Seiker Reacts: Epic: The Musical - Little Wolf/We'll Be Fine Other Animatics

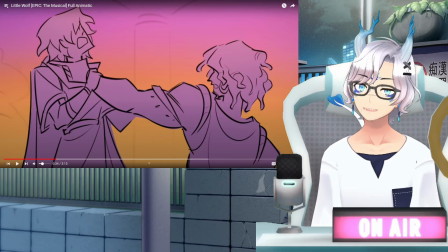[4:20]
know throat lifting someone takes a lot of effort but then again Antinius is also like twice Telemachus's size so yeah
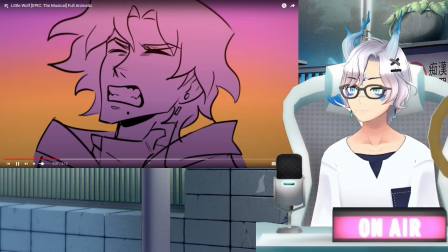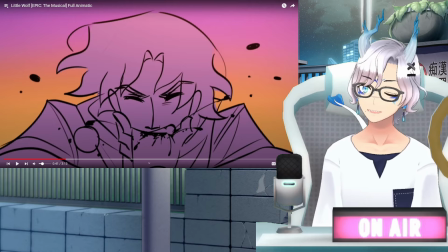[4:33]
you saw it build up but I love that oh
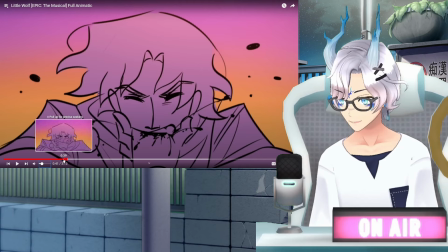[4:41]
wait wait wait listen okay okay we're gonna get it with the lyrics too I'm sorry I'm gonna have to apologize this song's barely gonna be audible to you guys uh
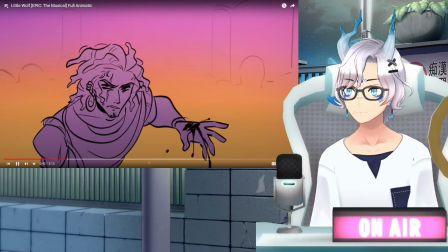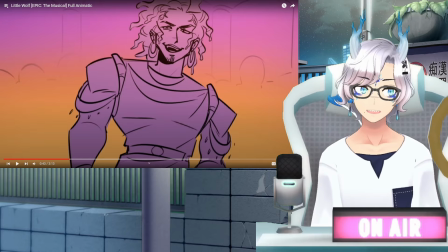[4:54]
I thought it was gonna he bite but no just literally fight just i mean hey you know that's what we get out just bite the hand literally in
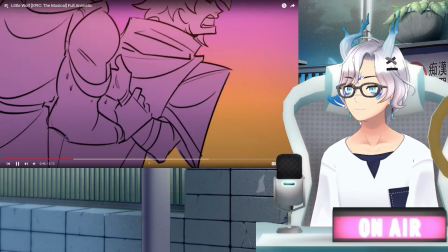[5:00]
this case that's
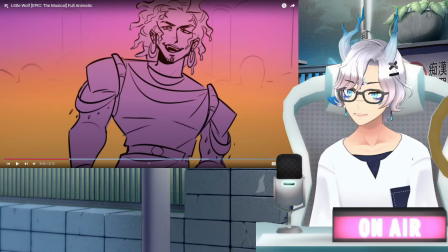[5:11]
another good one actually the the other suitors grabbing to telakas and shoving them back into the fight oh wait that was an impact frame hold
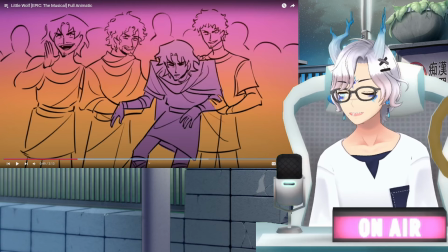[5:19]
on that was an impact frame oh that's so good okay i caught that briefly but that was actually an impact frame that's a good thing to use oh
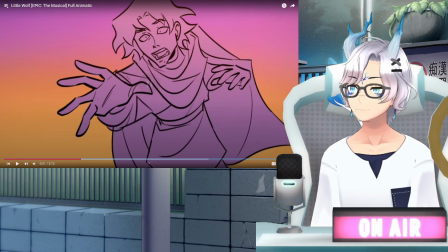[5:26]
that's nice but yeah having that having that be like when you have the chorus kick back in and they just shove him back into the fight yeah this is just such a good interpretation of it
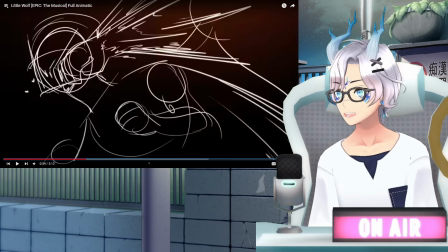[5:42]
oh the again the impact frames i have to praise that look at that like okay it's not as detailed obviously because it's impact frames but just having those at
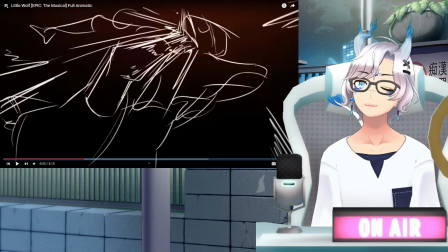[5:50]
all is so good like that's a okay just to kind of tell tell you about it impact frames in animation as a form of
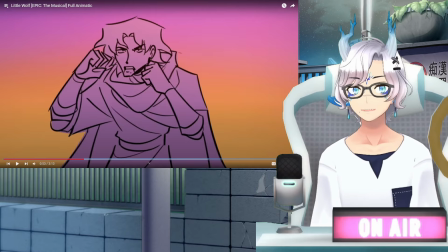[5:59]
it and this is why why catching them is so fun impact frames are kind of meant to give an emphasis right like it's why you get that flash where like
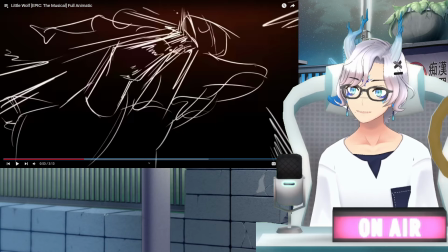[6:05]
it the entire art style kind of shifts a bit and you get get a different color palette so it goes black and white instead of like the kind of more ambient colors used for the animatic here impact frames are always meant to kind of sell how hard a hit goes like
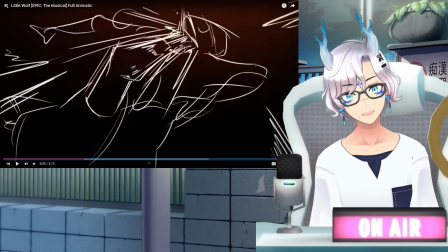[6:18]
um i watch a lot of anime obviously and this is very much a thing that you see in anime a ton where when characters land a hit or you're trying to give impact to something like say a dramatic pose you will have a quick flash of a frame
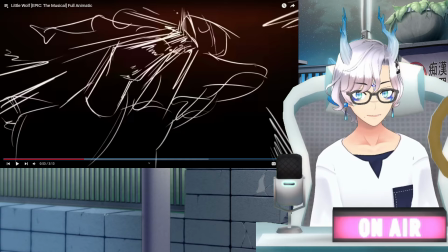[6:33]
where things like shift out entirely to kind of give sense to that punch of it and it's going to also really be used to kind of get this is also
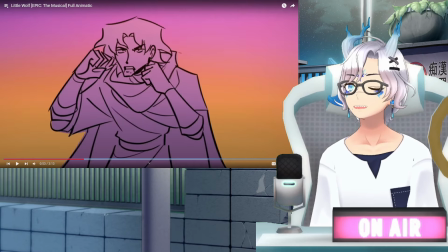[6:41]
a good animation trick because obviously note how you go right from telemachus posted up
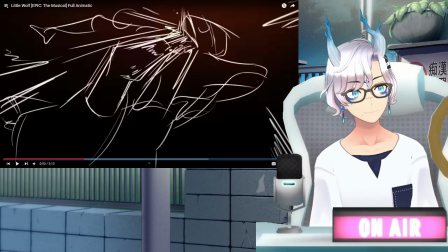[6:46]
to getting decked in the face just immediately part of why impact frames help is
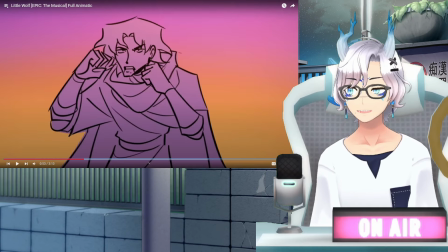[6:50]
it can actually save you that uh animation scheme because you effectively get to
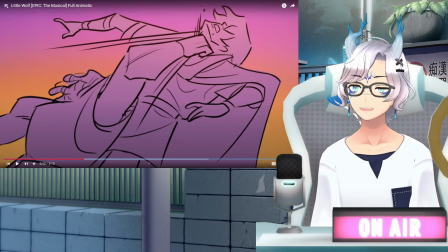[6:55]
save frames by cutting out a lead in and it effectively
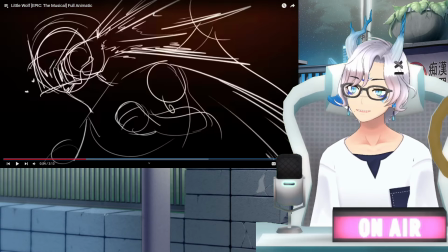[7:00]
is a good way to also give this inclination of like say speed right so like both times the moment he gets hit
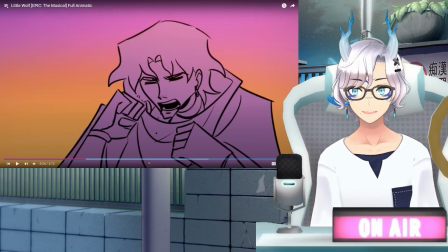[7:07]
it's just an impact frame we don't even see and see the wind up from antinous he just whams it telemachus right there there and then we just get the follow up
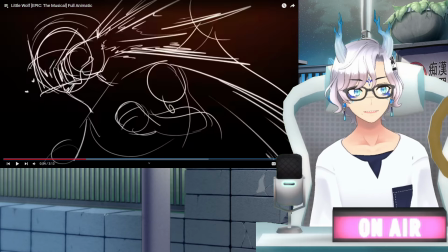[7:15]
which that is really good use of animation techniques and that is so good to see from duvet box holy shit oh
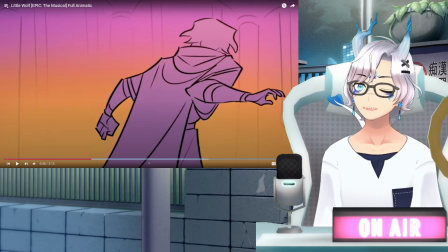[7:26]
my god animated like the blood flying off with every hit also look at this man's face
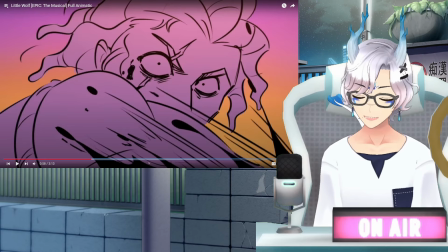[7:31]
look at this man's eyes look at look at those deranged eyes this is a man who is absolutely thrilled to be beating up a 20 year old like jesus christ dude come on
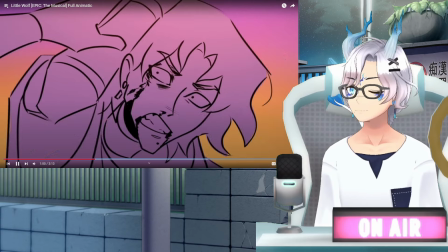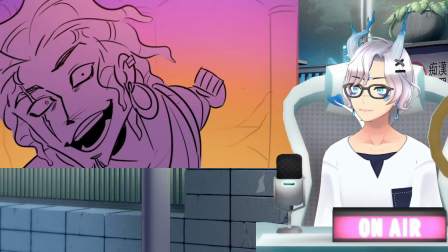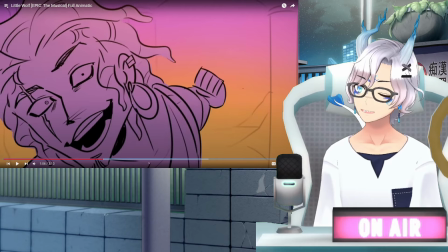[7:52]
Like, show that, too. That's a good way to show that. Again, look at this man's face. He's so thrilled to beat up a 20-year-old.
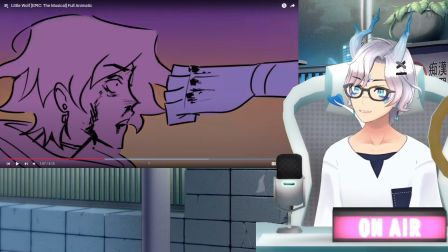[8:02]
But then having it be a slow few frames to show his fist slowing down as Athena activates her quick thought in Telemachus.
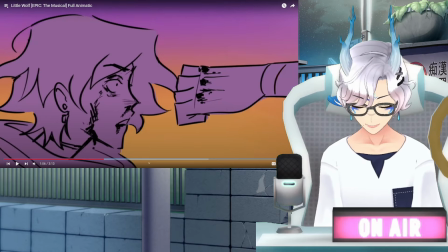[8:10]
Ooh, that's so good.
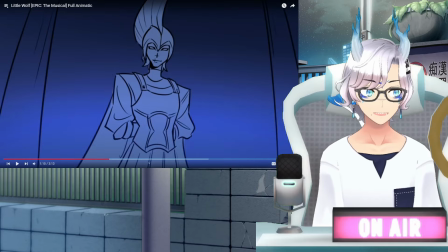[8:16]
And here we get another really good Athena design.
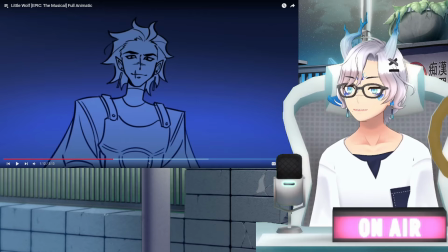[8:22]
Okay, that's a... I like that kind of smooth transition. and having her remove the helmet by more like she's slicking her hair back from underneath it.